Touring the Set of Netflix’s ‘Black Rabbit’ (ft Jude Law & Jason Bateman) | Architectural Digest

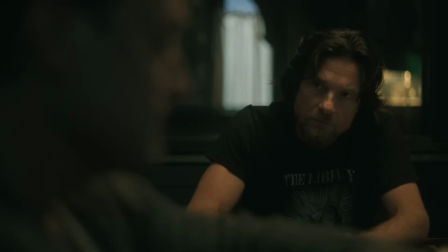Hi, I'm Alex Digerlando, the production designer of Netflix's Black Rabbit, and I'm here to show you the set.
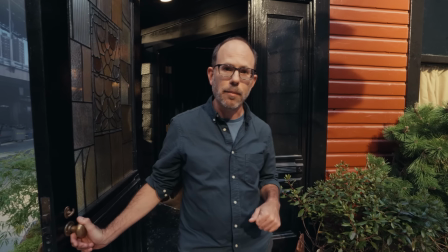Come on.
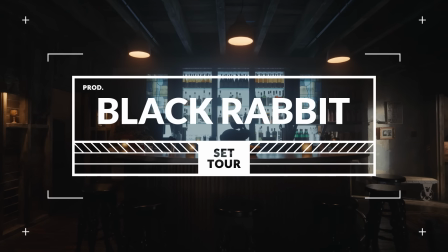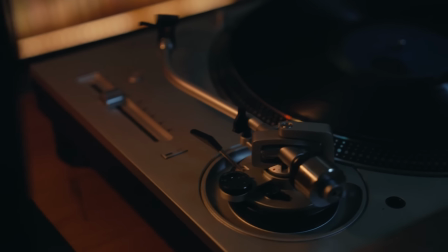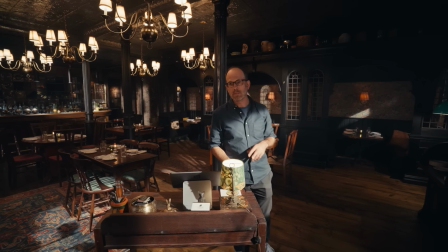Black Rabbit is the story of the Friedken brothers, played by Jude Law and Jason Bateman,
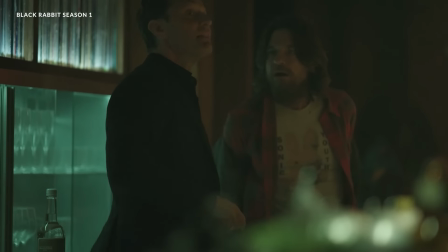and the restaurant that they have, which is this beacon of nightlife in New York City.
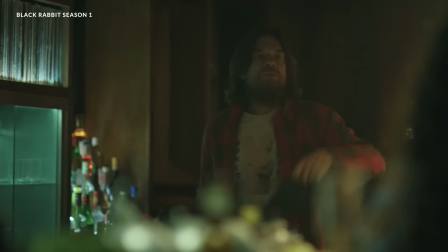This guy, 3 Negronis. 3 Negronis? It's 4 now, actually.
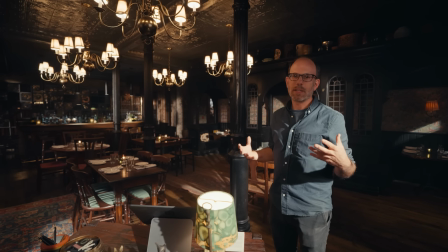4 Negronis. You got it. Hang on 1 second.
We kind of set out to design a place that feels very exclusive but welcoming at the same time.
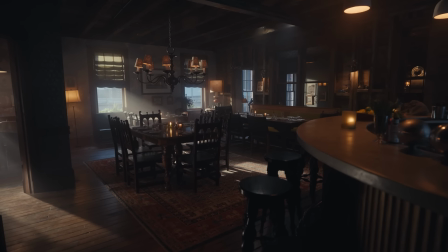After looking for a building that we could use as our exterior location that would drive the design of the interior set,
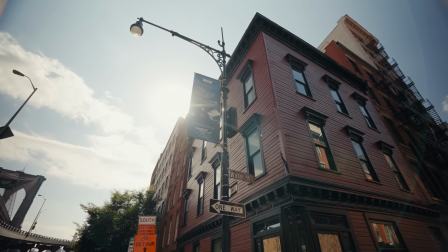we landed on 279 Water Street, which is this amazing building. It's the oldest wood building in New York.
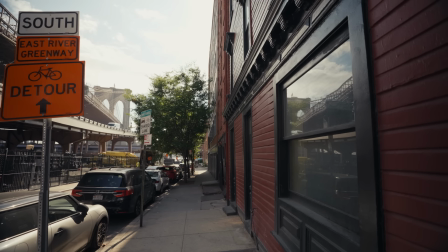It was built in 1794.
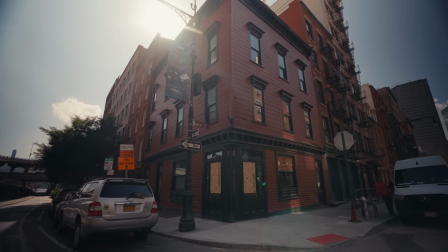And it was almost 100 years old at the time the Brooklyn Bridge was being built, and it's nestled right at the base of the on-ramp to the Brooklyn Bridge.
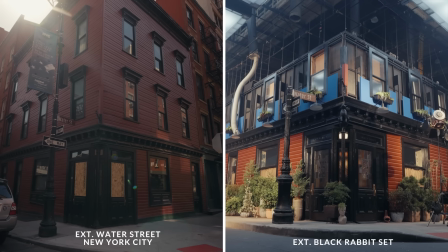We had this vision of a multi-level restaurant that occupied a whole building.
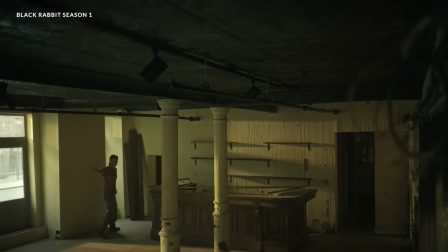Come on, there's like 3 floors to look at.
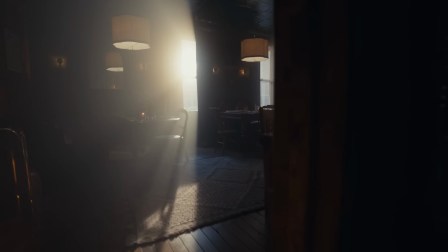There are a couple of reasons why one would build the interior of a set on a soundstage rather than shooting it on location.
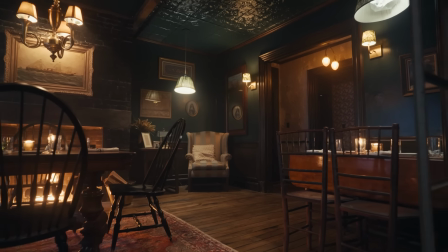And a big part of that is logistics. Like, we have to occupy the space.
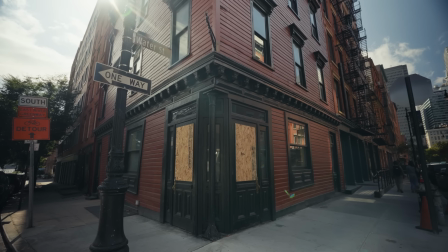The conditions at the actual location, the location is in pretty bad shape because it was fairly decimated during Hurricane Sandy.
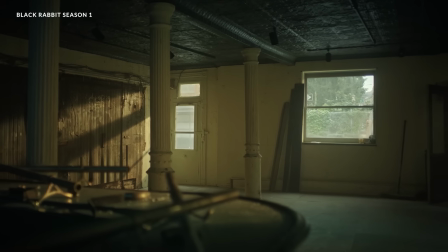This is the oldest bar in New York. That's McSorley's. No. Landlord said this is 7 years older.
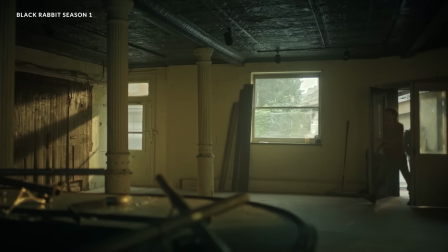Pirates used to drink here. There's like a brothel upstairs. You found it, huh? Oh, yeah.
I've taken friends both to the location on Water Street, Dover Street, and obviously brought them to see this wonderful set.
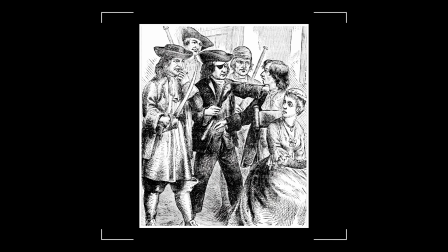And when you describe what had happened, the bar, the brothel, the pirates, whatever it is of past, it's like the Friedkens fit very neatly into that. Yeah. And so in the history of, I hope, that location, people will definitely remember the Black Rabbit being a part of it.
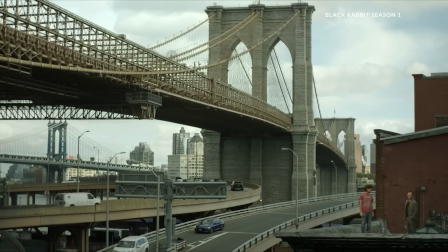And it's something we talked about, like we, the show Black Rabbit, are now part of the history of that building, which is really cool too. Yeah, it is.
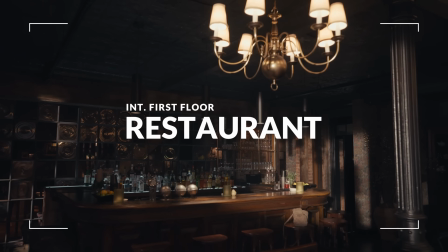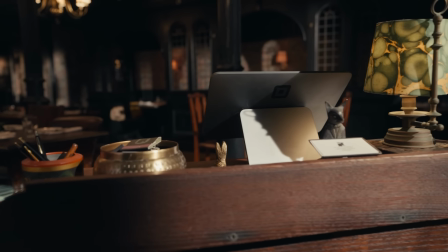So this is the hostess stand where the guests coming into the Black Rabbit are greeted, and it was important to all of us that every detail was as authentic as possible.
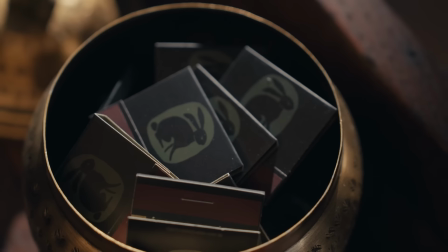So that goes down to little details like matches. We had these made. We had these pens made.
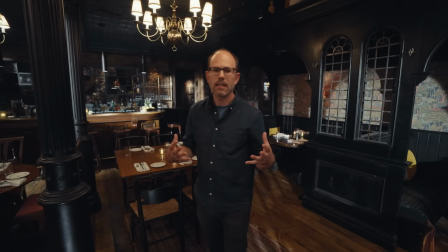A bunch of factors went into designing the dining areas of the restaurant.
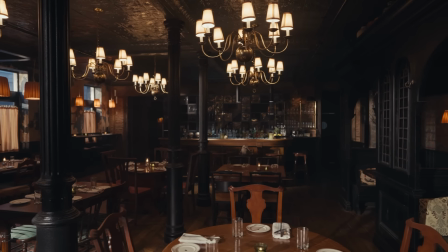We wanted this to be a very warm and cozy, inviting environment, kind of akin to like a pub in the English countryside.
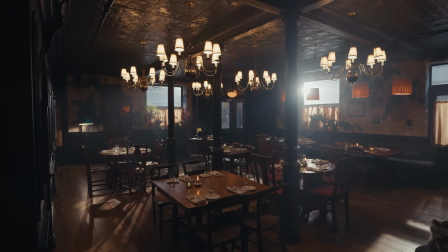And then we also were talking about the brothers, before they were restaurateurs, they had a rock band in the early 2000s.
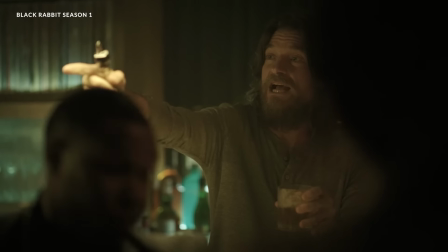I'm just the drummer. There's the singer. That's the guy you want.
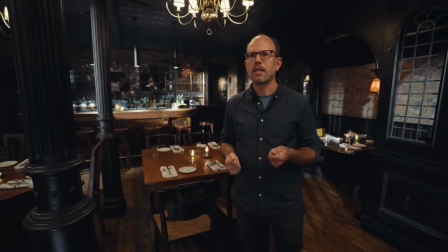So we wanted a little bit of a rock and roll influence. So we were looking at the homes of famous rock stars like Jimmy Page and Keith Richards.
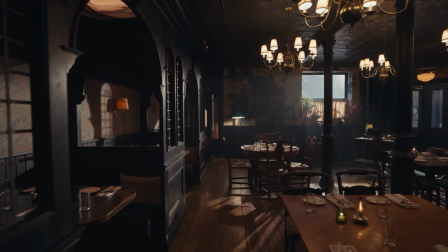So we were pulling all those kind of ingredients into the design. These snugs, which were inspired by the English pubs, we added.
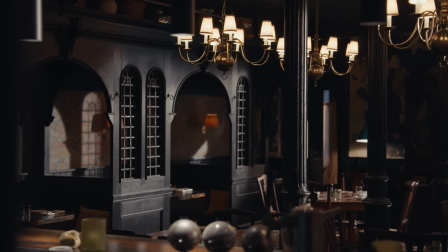And one of the reasons we wanted to do that was the whole show is shot in a way where we're always looking through something and from behind something.
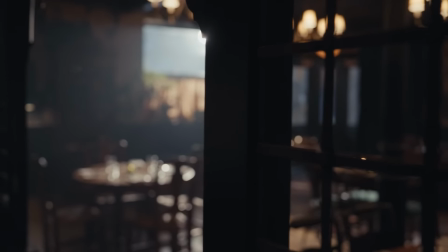So it gives us a good opportunity to have foreground.
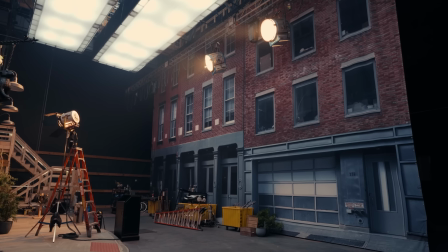We had Roscoe backdrops photograph the 2 sides of the street across from the restaurant and print them as large-scale
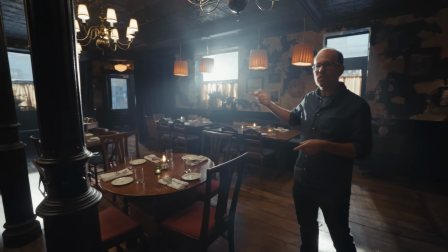backdrops so that there's opportunities to have shots where people enter and exit and we're actually looking out into the real world as opposed onto the soundstage.
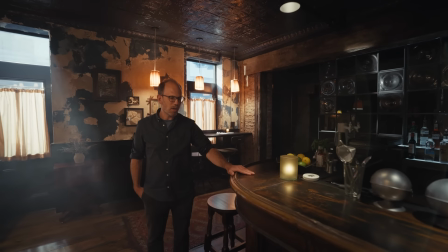So one of my favorite things on the first floor is this bar, which it was the bar that was original to the building.
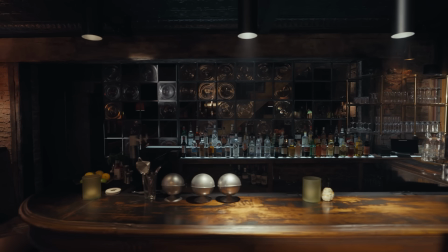This bar is completely made from scratch and lovingly painted to look old by Elizabeth Lynn in our incredible scenic department.
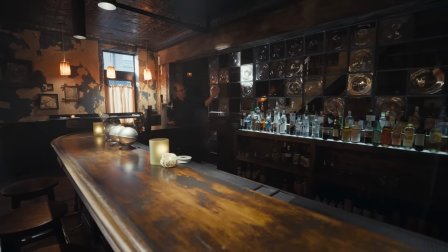Another thing that I love is this glass partition wall.
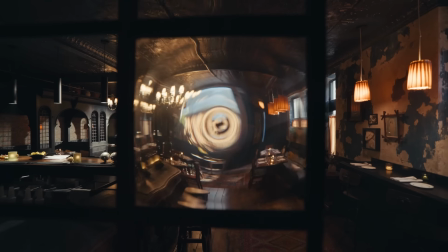We sourced this bottle glass from a glass blowing studio, and we just love the way the panes distort.
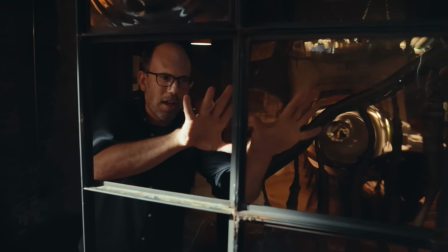So there's a lot of shots that start on the distortion and pan through.